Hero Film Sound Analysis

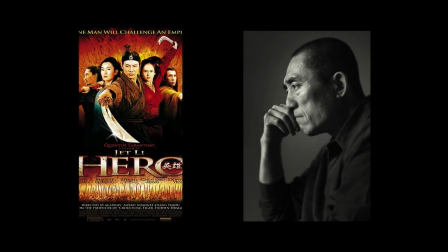The 2002 Zhang Yimou film Hero is well known for his compelling narrative and breathtaking visuals by cinematographer Christopher Doyle.
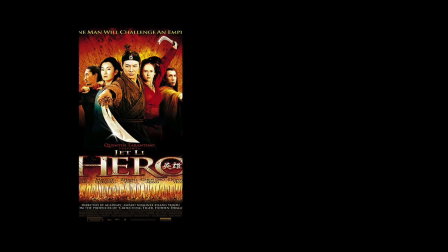In this video however, I intend to break down the incredibly intricate sound design of the film in three aspects. Genre, subconsciousness and expressiveness.
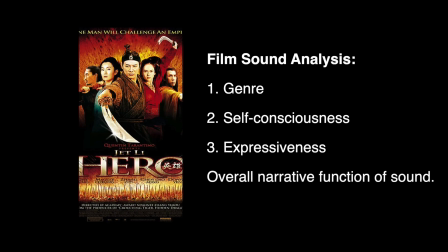Overall, I will also analyse the narrative functions of the film's sound by examining part of a fight sequence between the main protagonist,
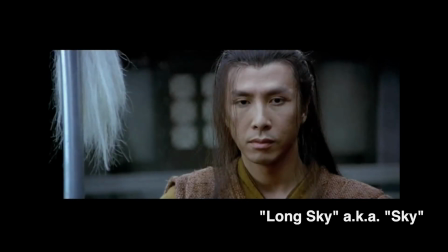Nameless, and his opponent, Long Sky or Sky in short. So let me drop you right into the action.
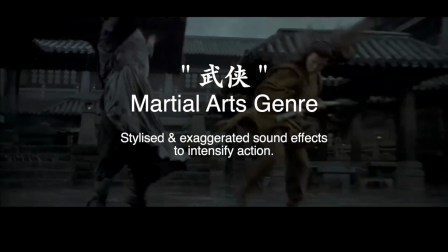Typical of the wuxia or martial arts action genre, sound effects in the fight scenes are highly stylized and exaggerated to orally intensify action.
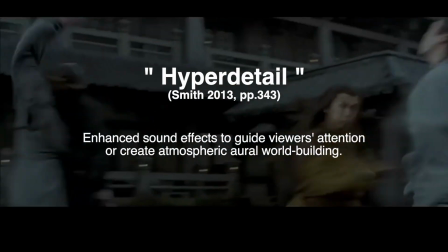The technique of hyper detail is utilized to guide viewers' attention through the carefully choreographed scenes.
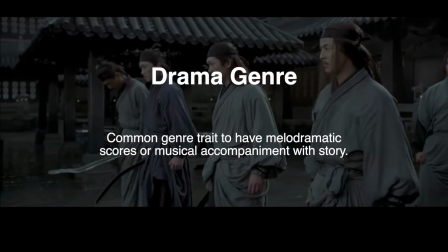However, Hero is also a historical drama piece and hence is punctuated with melodramatic scores by composer Tan Dun.
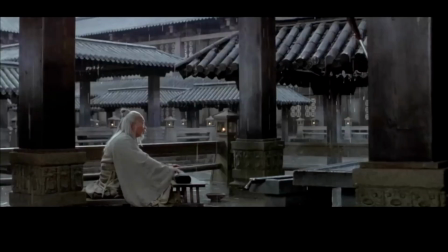Light and frequent patters of raindrops can be observed right before the encounter of both characters.
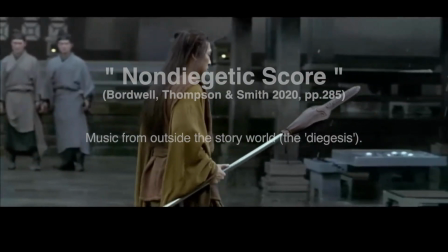As Nameless halts Sky, a tense non-diegetic score enters dramatically.
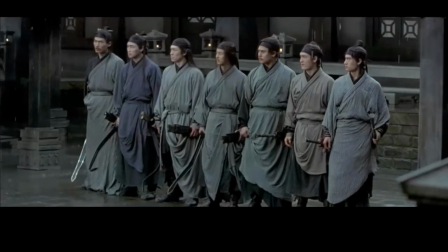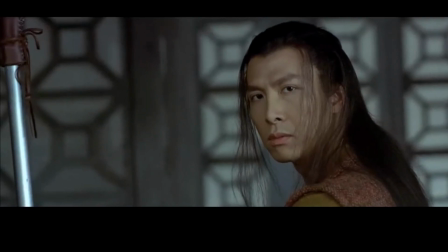The dragging notes of the violin underscores the tension within the dialogue of characters as Nameless reveals his intention to apprehend Sky.
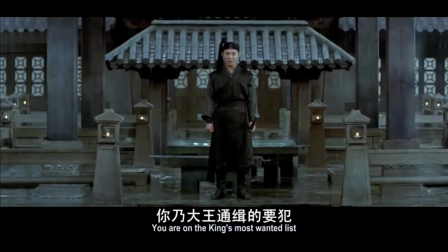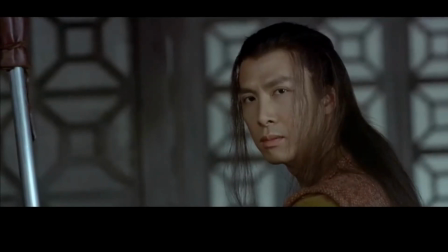In the battle that ensues,
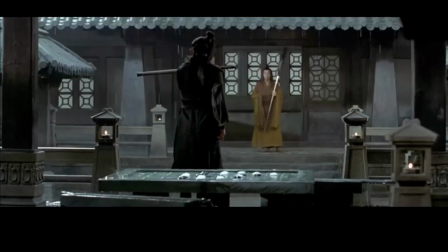sound effects are loudly concentrated on as the atmospheric raindrops fade away under the heightened volume of the unsettling school.
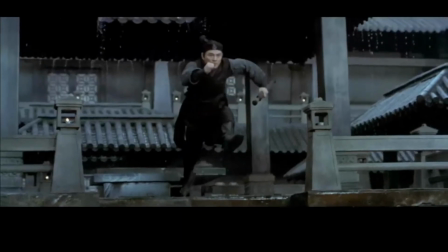Sound effects such as footsteps in the puddles,
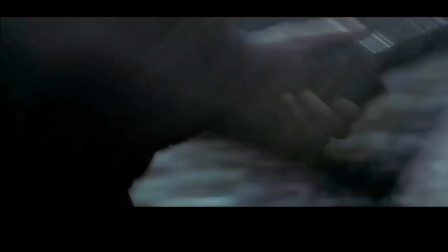drawing of the sword and sword slashes are sharp and loud, accompanied by the whooshing sound that comes from Nameless's slow-motion advance.
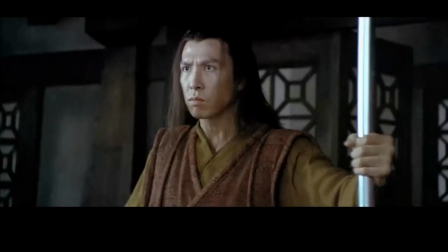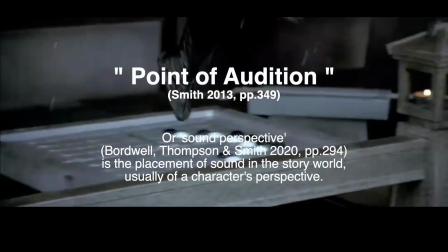It is almost as if this sound design mirrors Sky's point of audition and awareness of the threatening advance getting nearer.
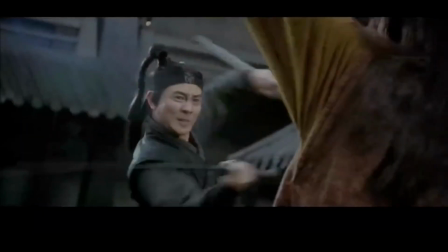The drumming in the score continues to highlight the unease of Sky against a powerful opponent.
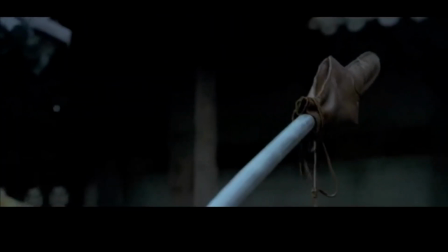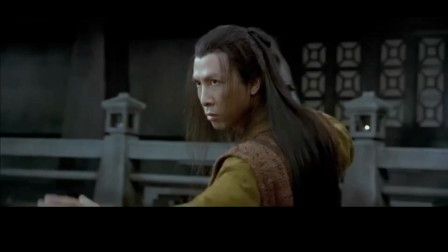The weapon clashes and ringing reverberations of the spear are unnaturally loud.
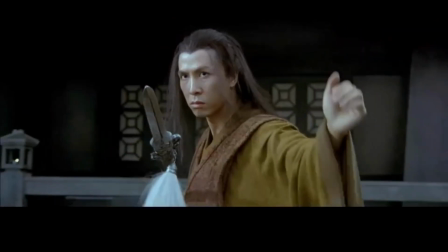These sound effects allow the audience to gauge the force of the strikes and keep their eyes on the action.
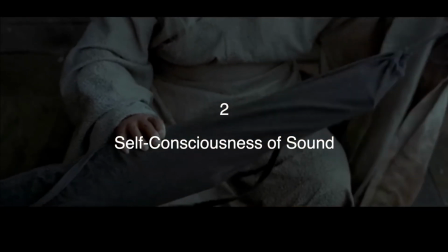Music is interestingly and self-consciously used in this scene as the
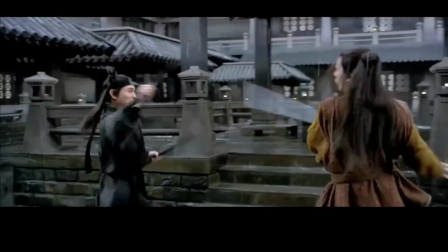non-diegetic score falls away abruptly for the character to request for diegetic music.
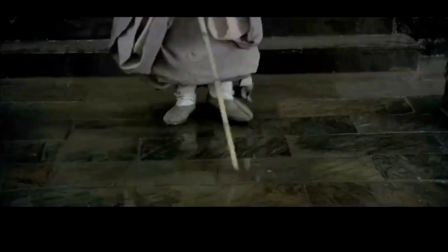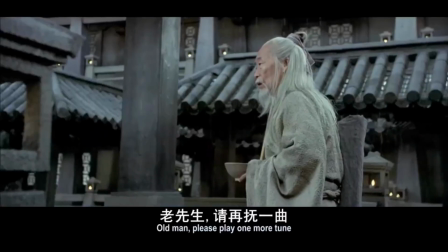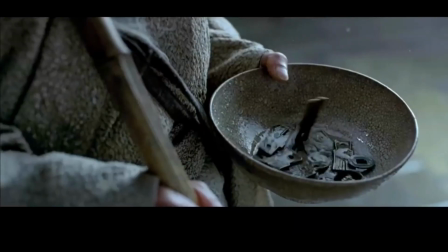As the sequence continues, Nameless's voiceover narration compares music to martial arts.
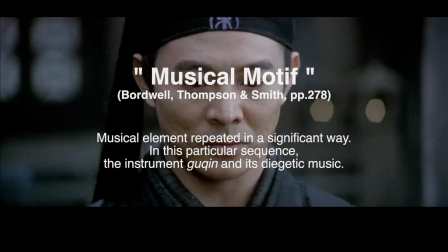This explicitly ties the musical motif to the action, which brings us to the next section where we dissect sound and storytelling layers.
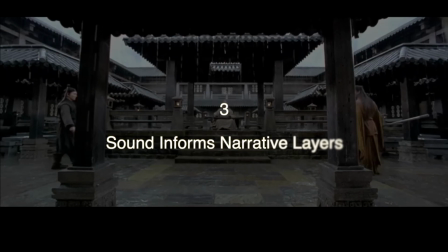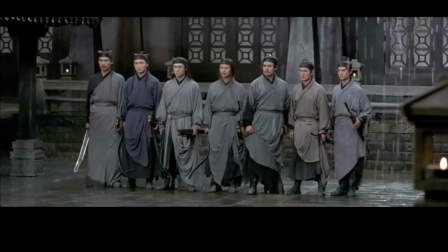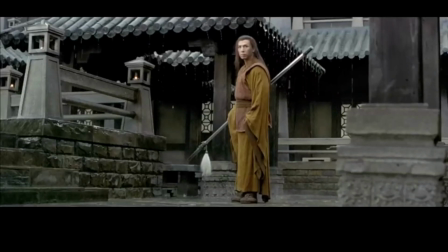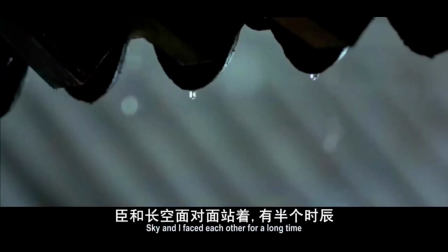If you're wondering who Nameless is talking to in this scene, it is to the Qin Emperor Qin Shi Huang.
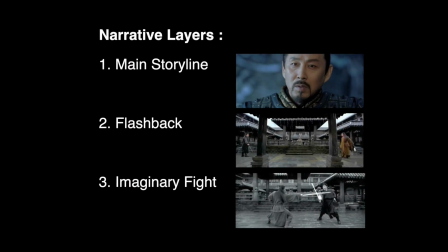The narrative structure of this sequence consists of three layers.
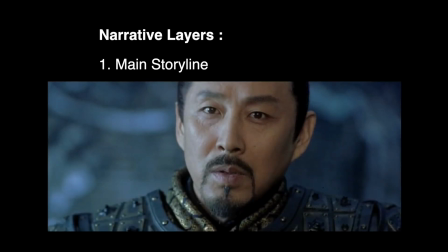One, the main storyline when Nameless tells the story of his encounter of Sky to Qin Shi Huang during an audience in the throne room.
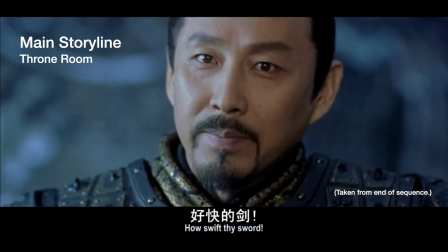There, a gloomy room tone and the dialogue between Nameless and Qin Shi Huang dominates the soundscape, which illustrates us to...
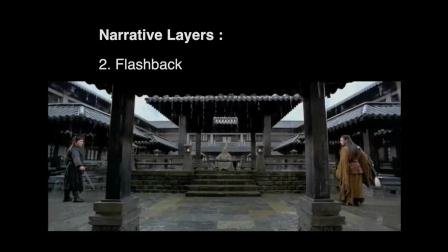Two, the flashback of his experience in the chess court.
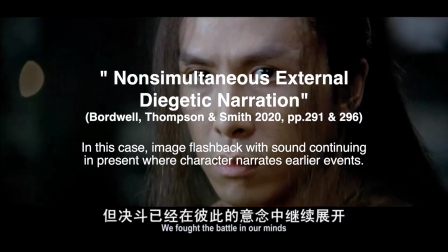Nameless's external dialogues then overlap and become voiceover narration in the flashback as the constant raindrop orally takes the audience into the chess court.
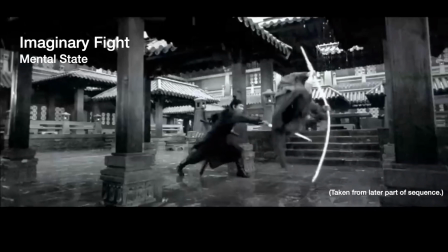And three, the imaginary fight with Sky in their minds, which we will soon witness.
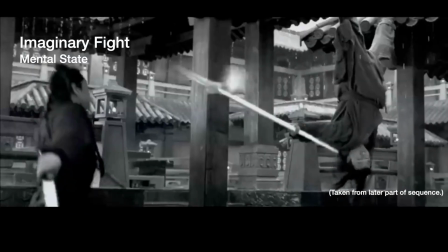The sound of Hu Qing, or the diegetic musical instrument, is audible in the flashback but overwhelms the imaginary fight visually encoded in black and white.
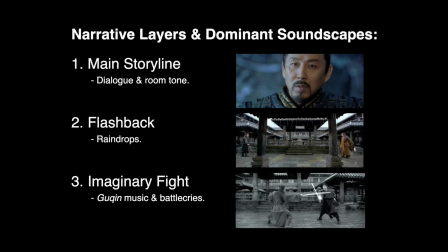The dominant soundscapes of these three layers orally informs the audience of the narrative layer on display.
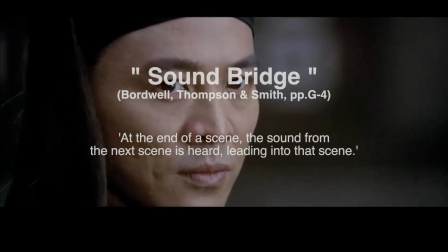Back to action. A battle cry acts as a sound bridge into their state of mental warfare.
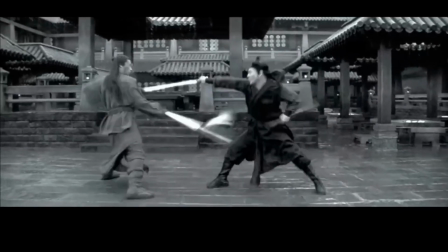Battle cries can be heard throughout the fight that seem to be emitted by the characters.
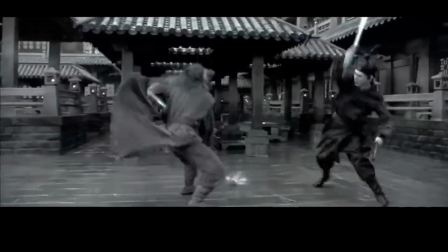However, if you read their lips, it is visibly apparent that they aren't screaming.
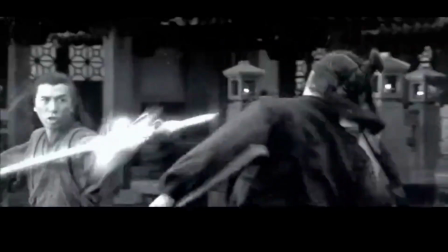This might be an added non-diegetic sound element to intensify the movements of the characters.
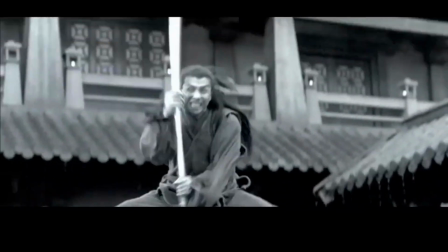Raindrops can be heard from time to time as it punctuates the imaginary fight and grunts us to the flashback.
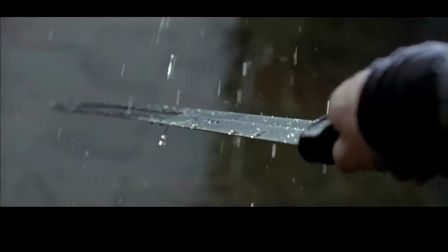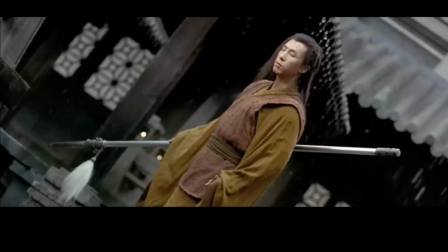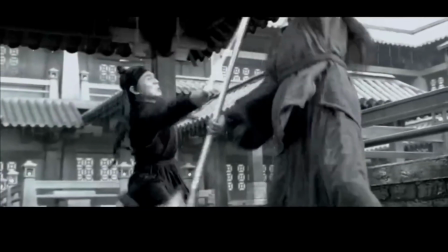Moving on, Gu Qing music accompanies the action as the tempo quickens and tenses according to the intensity of the fight.
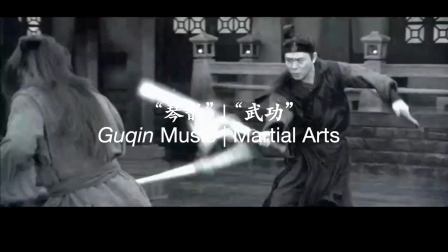This is due to the audiovisual association of the Gu Qing musical motif and the visual martial art choreography.
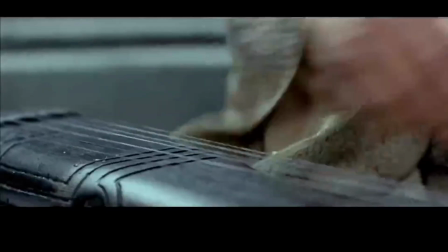When the guqing string breaks and the music stops abruptly, so does the imaginary fight.
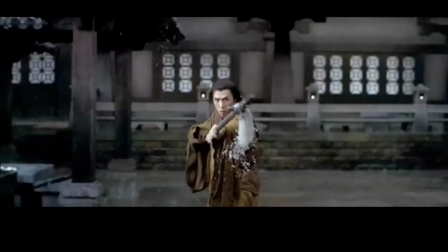Both characters continue their physical fight as non-diegetic score returns dramatically in the slow motion fight.
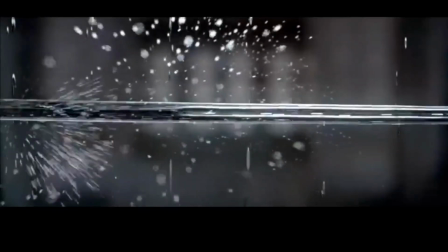The non-diegetic battle cries are heard once again as Nameless eliminates Skye and his spear.
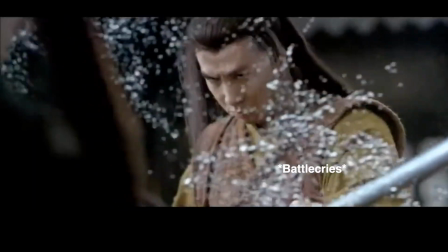Following Nameless's loud sheathing of his sword, Skye's spear falls to the ground in in a ting,
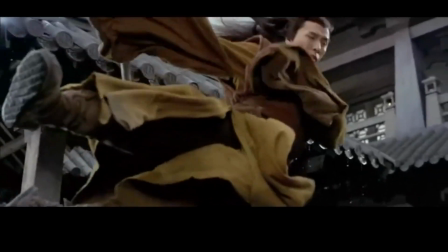followed by Sky's body falling in a loud thud, signalling their defeat.
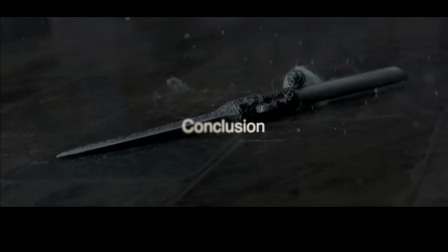In conclusion, the sound design of this film deserves much attention apart from the cinematography.
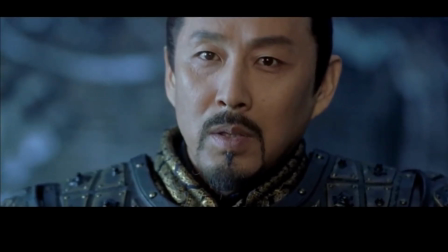Despite conforming to the conventional wuxia and drama genre sound traits, it also breaks through by self-consciously utilising music to intrigue viewers.
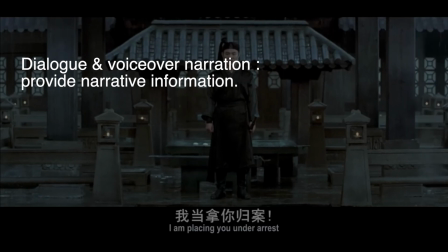The sound elements of mainly dialogue and voiceover narration propels the narrative forward by providing narrative information.
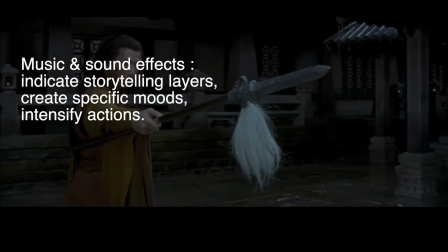However, the entire sound mix supports the sequence by functioning as an aural indication of the storyline layers,
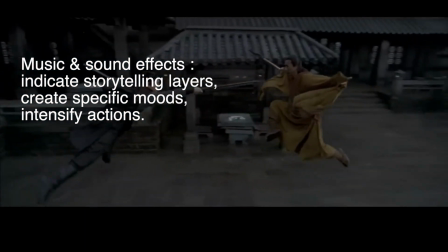creating specific moods, or intensifying the tension of the encounter to the audience.